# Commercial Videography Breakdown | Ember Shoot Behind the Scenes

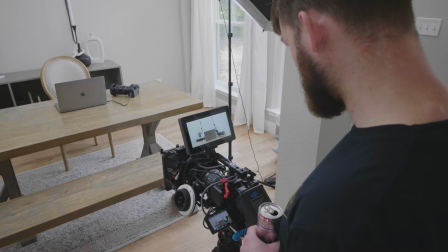3:53 Moving on to the second location of this shoot,
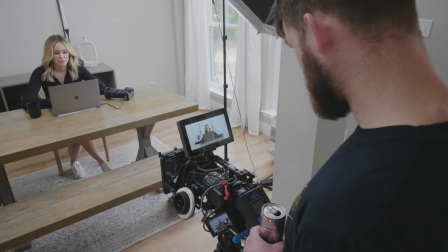3:55 it was actually the office space or like a dining room space. here it was just
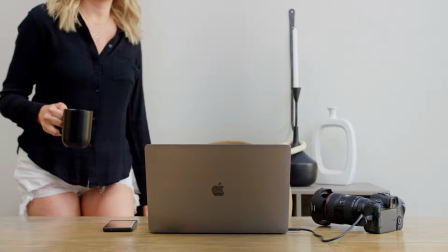4:02 simple we wanted to show her walking into the frame setting down the mug
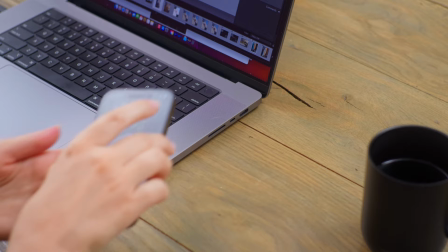4:07 changing the temperature because that's kind of the biggest selling point is that it's bluetooth temperature
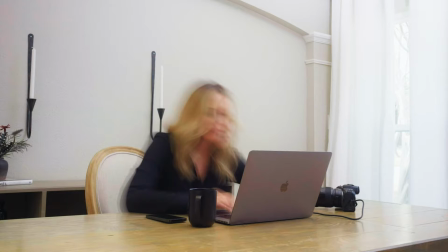4:11 controlled and then show the time passing and show a notification kind of coming coming up on
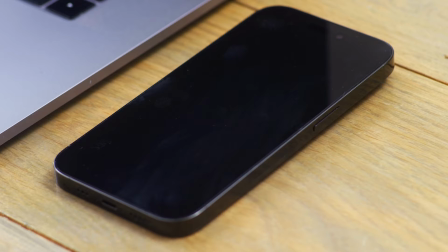4:16 the phone uh to signify that hey look it's reached the right temperature
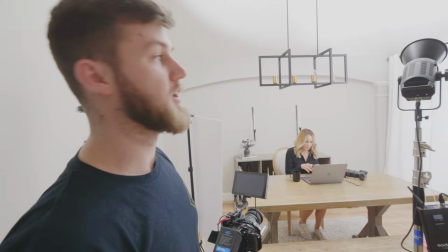4:21 and in all honesty the lighting was very similar to what we did for
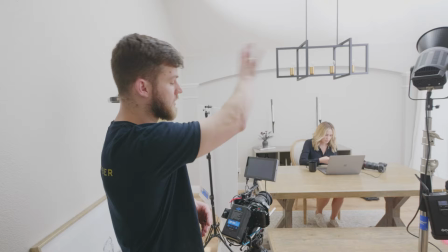4:26 the first few shots we blasted both the Godox VL150 and
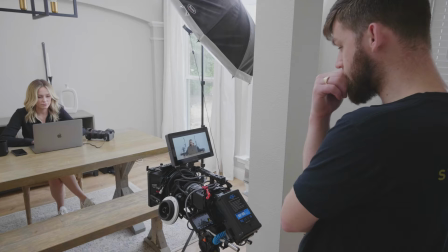4:30 the small rig RC120D straight into the ceiling and we had the curtains
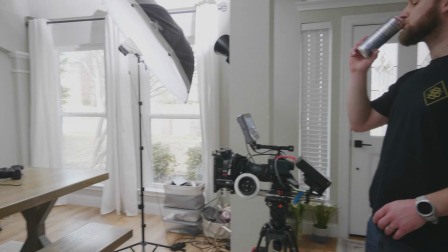4:35 open for some of these shots so that we could have a little bit more light come in as ambient light and motivated side
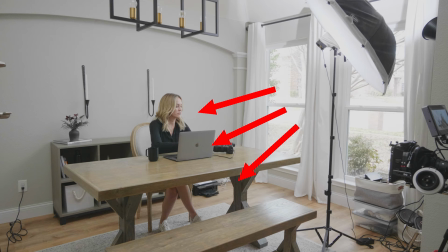4:44 light and so that kind of made it look like it was literally being naturally lit by the
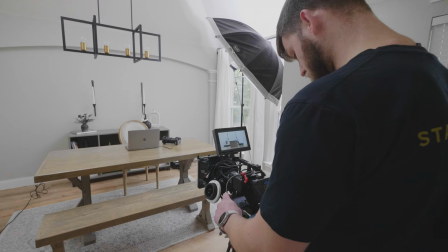4:49 daylight which it was obviously not and then we had the like ML60 with that
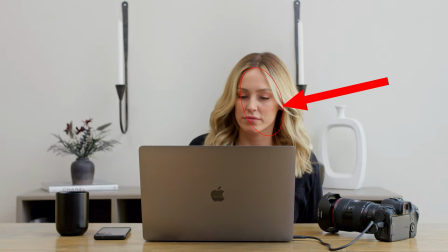4:55 diffusion kind of adding a little bit of front light onto her from that side just to kind of sell that look.
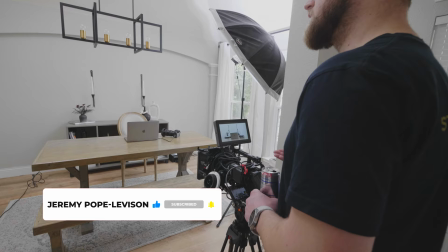5:02 And so this just gave it a really nice ambience like it was naturally lit, but obviously it was not naturally lit.
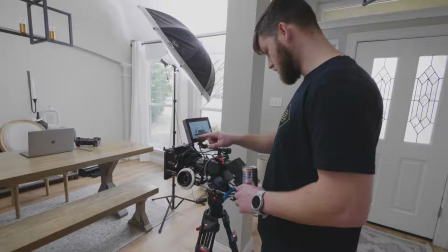5:10 So the first shot, there was no camera movement specifically. We just had it on a tripod and that was kind of it.
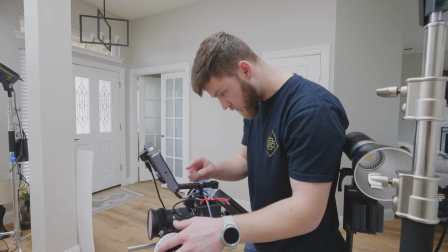5:17 And then from that shot, we actually moved straight to our time lapse moving in time kind of shot.
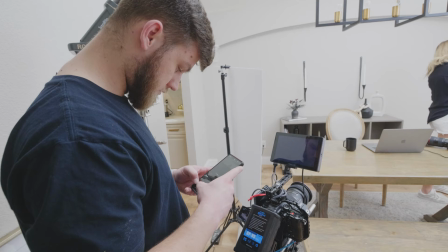5:23 And here we actually use the photo time lapse mode to create this. We set it to every three seconds.
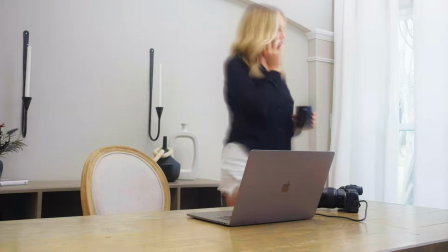5:29 And I think we did a one or two second shutter as well.
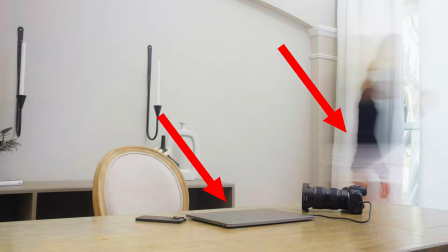5:33 This gave us that blow blurry trail movement as she's those she's like moving super fast.
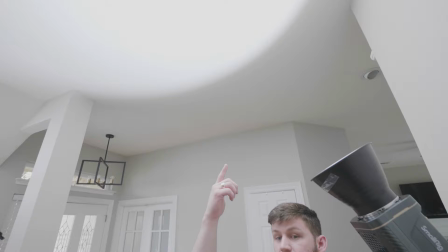5:39 But what was awesome is that it kind of kept the computer and the other stuff in place. And it just was the same lighting as the whole commercial so far.
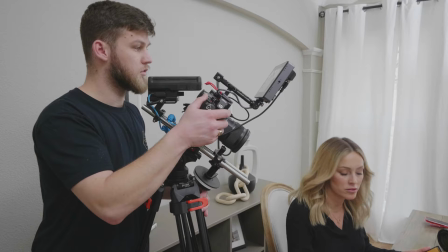5:47 And then we went into the tight shots of the phone with the ember app this was a bit
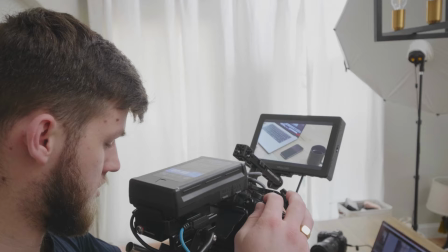5:52 more difficult because the notification wasn't popping up how i was expecting
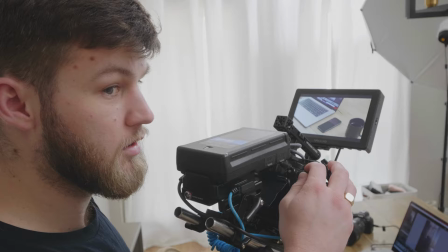5:57 it to so after a bit of thinking over things and trying some stuff
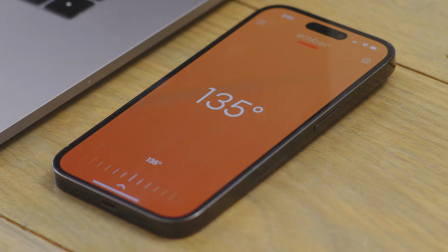6:02 my good friend and fellow youtuber nigel had the great
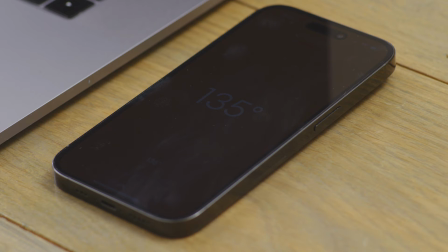6:06 idea to start on the ember screen with the temperature at the correct temperature and then let the screen kind of go dark and basically reverse
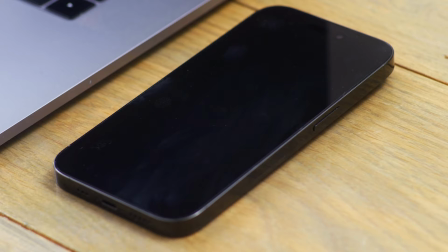6:15 that in editing and then speed ramp it kind of just perfectly went into it and then in the final edit i just animated a notification pop-up that
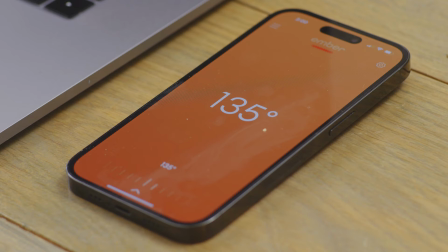6:24 just worked really well so that kind of fixed the issue we were having with that i wanted the phone to pop up as though
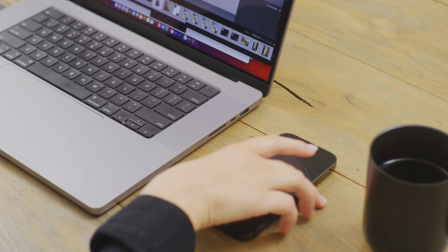6:31 when like the notification happens but it just didn't work like that so we just worked with the problems we had and and did what we could but then we
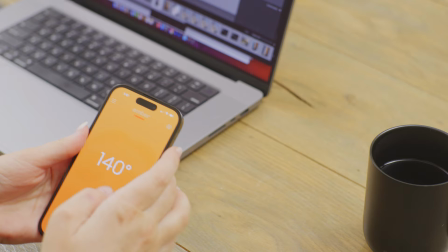6:39 also shot some close-up shots of just her grabbing the phone, changing the temperature, setting it to the temperature she wanted.
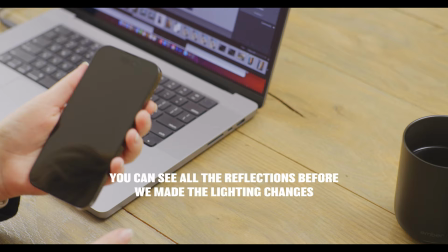6:46 And the hardest part with this was just the lighting that we had kind of gave us a glare on the phone.
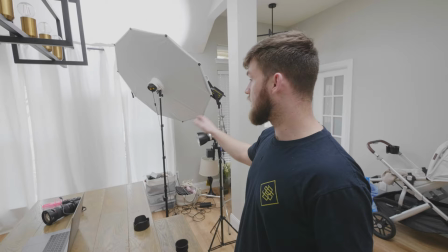6:51 So what we did was we actually closed the curtains and took off the ML60 and the bounce and we just used the ceiling fill light.
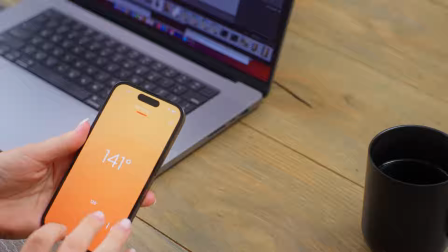7:00 And then this kind of just helped us negate those reflections. And so we ended up just getting the shot that we needed or all of the shots that we needed,
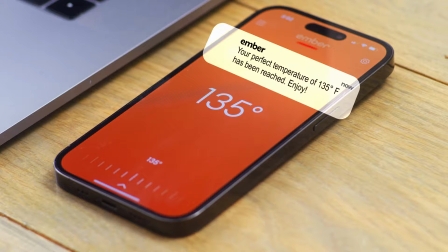7:07 even though we had to kind of work with the setbacks and change things up on the fly
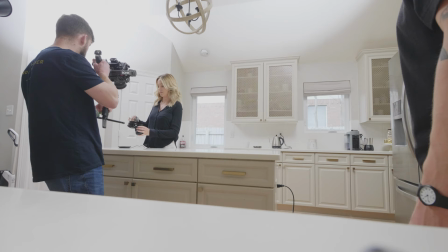7:12 and then we ended with a couple gimbal shots we started with the one that was going
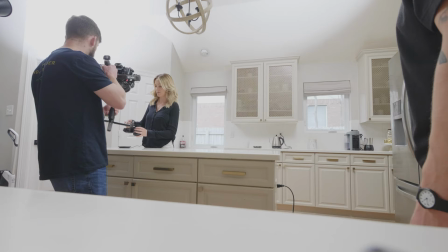7:17 to be used earlier in the ad and this was a little bit trickier to light because we were moving so we were in we were seeing
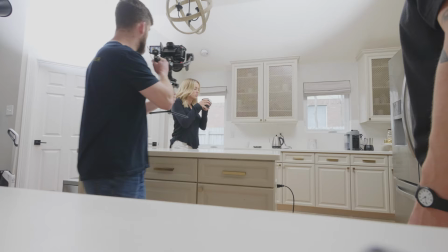7:25 parts of the frame that we originally weren't when we were shooting on the slider so we kind of had to
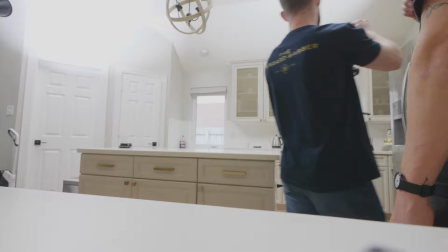7:34 just go with the blasting of the light in the ceiling.
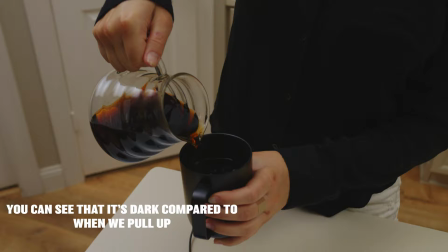7:38 And then from there, when we're pointed at the mug, that ground wasn't lit how I wanted it to be lit.
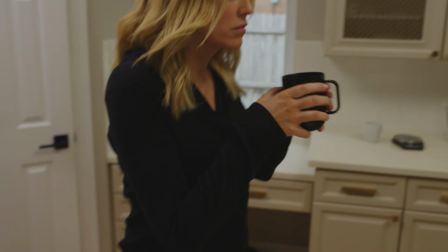7:44 And I knew it was going to be naturally darker just because there were going to be things in the way, but it wasn't lit enough.
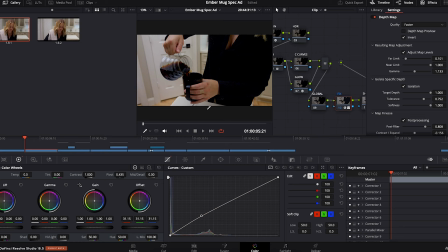7:49 So what I did was I just used a depth map tool in DaVinci Resolve and I brought up the overall exposure down there and it did just enough.
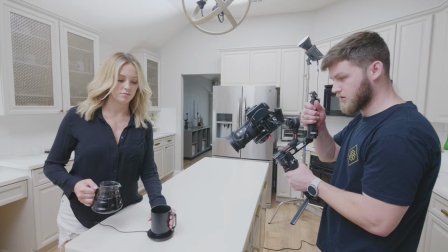7:57 I think it sold the effect. So I was pretty happy with that.
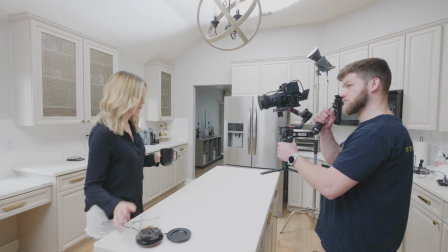8:01 But we basically just started on her pouring the cup and pulling up and walking away and blowing on the mug and just following her to the office.
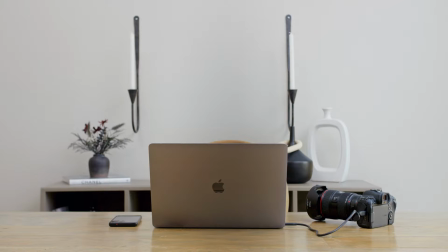8:09 And this was the connecting shot from picking up the coffee from that first wide shot to moving into the office.
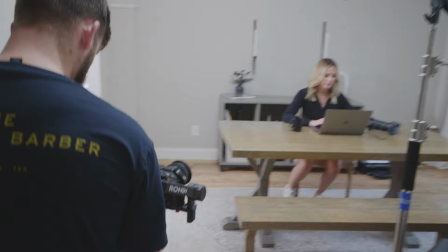8:16 And then the second slash third gimbal shots were basically just one was
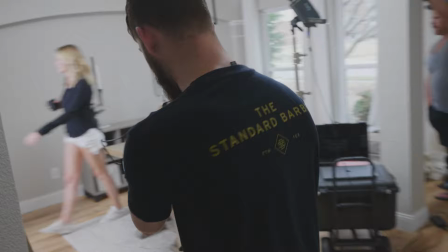8:21 following her into the kitchen from her in the desk or the, you know,
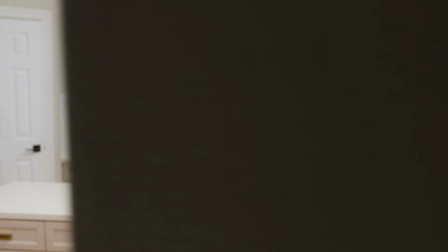8:27 dining room table, following her into the kitchen, transitioning by going past the wall.
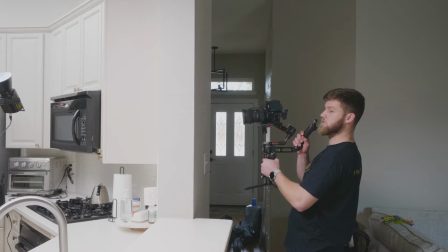8:34 And then on the second one, we started in the wall and opened up to her washing the dishes.
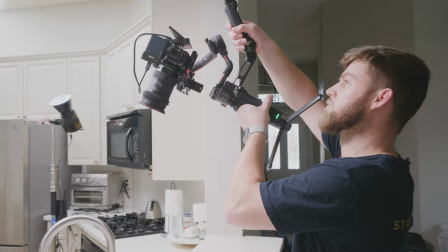8:43 So the cool thing about this dishwashing one was we use the Surae A100B boomed above her head,
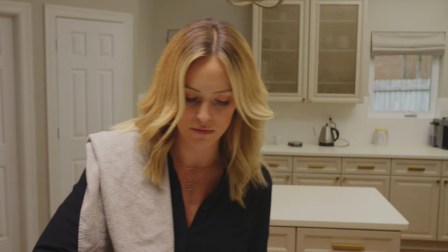8:50 kind of acting as though there was a light above her head, allowing her to see the dishes and it gave us this beautiful
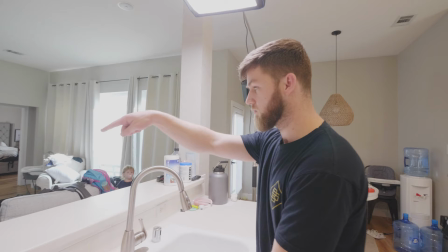8:57 like overall light on the sink which was awesome because when you're washing
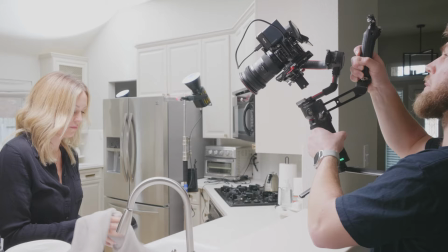9:02 the the cup it you could see that perfectly and it kind of gave her a little bit of a hair light and then we just had the small
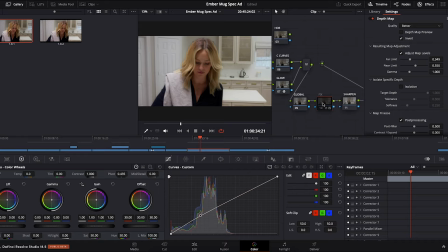9:10 rig and the godox blasting straight into the ceiling to light up the background i did have to do another depth map here to light up
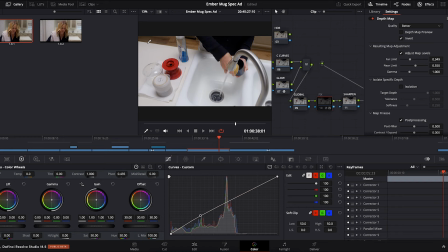9:18 the background a bit more because I just, it wasn't light enough because again, we lost some light.
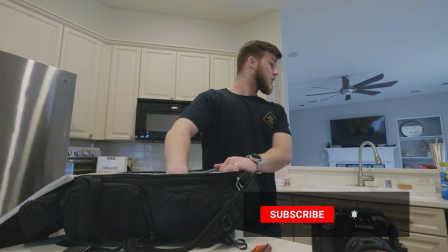9:25 But overall, it was really great. So overall, we had a lot of fun doing this shoot.
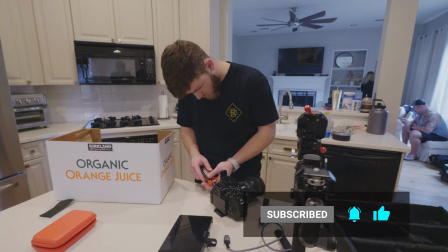9:31 I couldn't imagine a better crew and more fun than we would had.
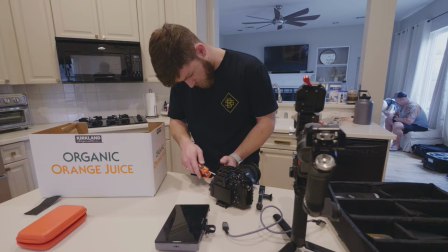9:36 And I think that, you know, we kept it as simple as possible so that we could get through these things really quick.
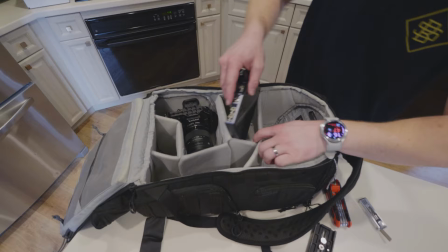9:42 I did want to do some other shots, but we never got around to doing them and that's okay if i'd had the budget you know we would have done
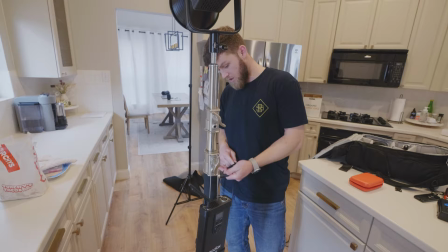9:50 that but we didn't have the budget so thankfully we were able to get everything done that we needed to get done and that was a wrap all right that's a wrap we are all packed up good to go ready to go home um that was awesome i hope you guys all learned something from this Um, I know it's probably sporadic, um, and it may seem like there's no point, but what I wanted to show was kind of the actual production process and some of the problems, some of the things that you come run into and then like how to light stuff as well. I think that's important to know. You saw a lot of the time we just bounced light off the ceiling. Like that's what we did because we wanted to create an ambience of like daylight filled room, but we needed to control it, which is why we turned off all the lights and everything. So I hope you guys learned something from this. I'm not the best teacher, but I just figured if people come along, they can kind of see what we're doing and how we're doing things and, you know, learn from that. This was just a spec ad. So both Nigel, who's a YouTuber and I'll post this YouTube and my friend Jessica, who she is a full time wedding photographer, couples photographer, all that. Both of them graciously donated their time and their talent to me. and I really appreciate all of that. I couldn't have done it without them and I think that like ultimately this is what friendships are for. This is what relationships are for and this is why you build relationships because people are so, if you're a good person and they like you, people are willing to help you out and that's the most important thing is finding that support group. So big shout out to Jessica and Nigel. They are both phenomenal human beings and I couldn't have done this without them. I think that's all.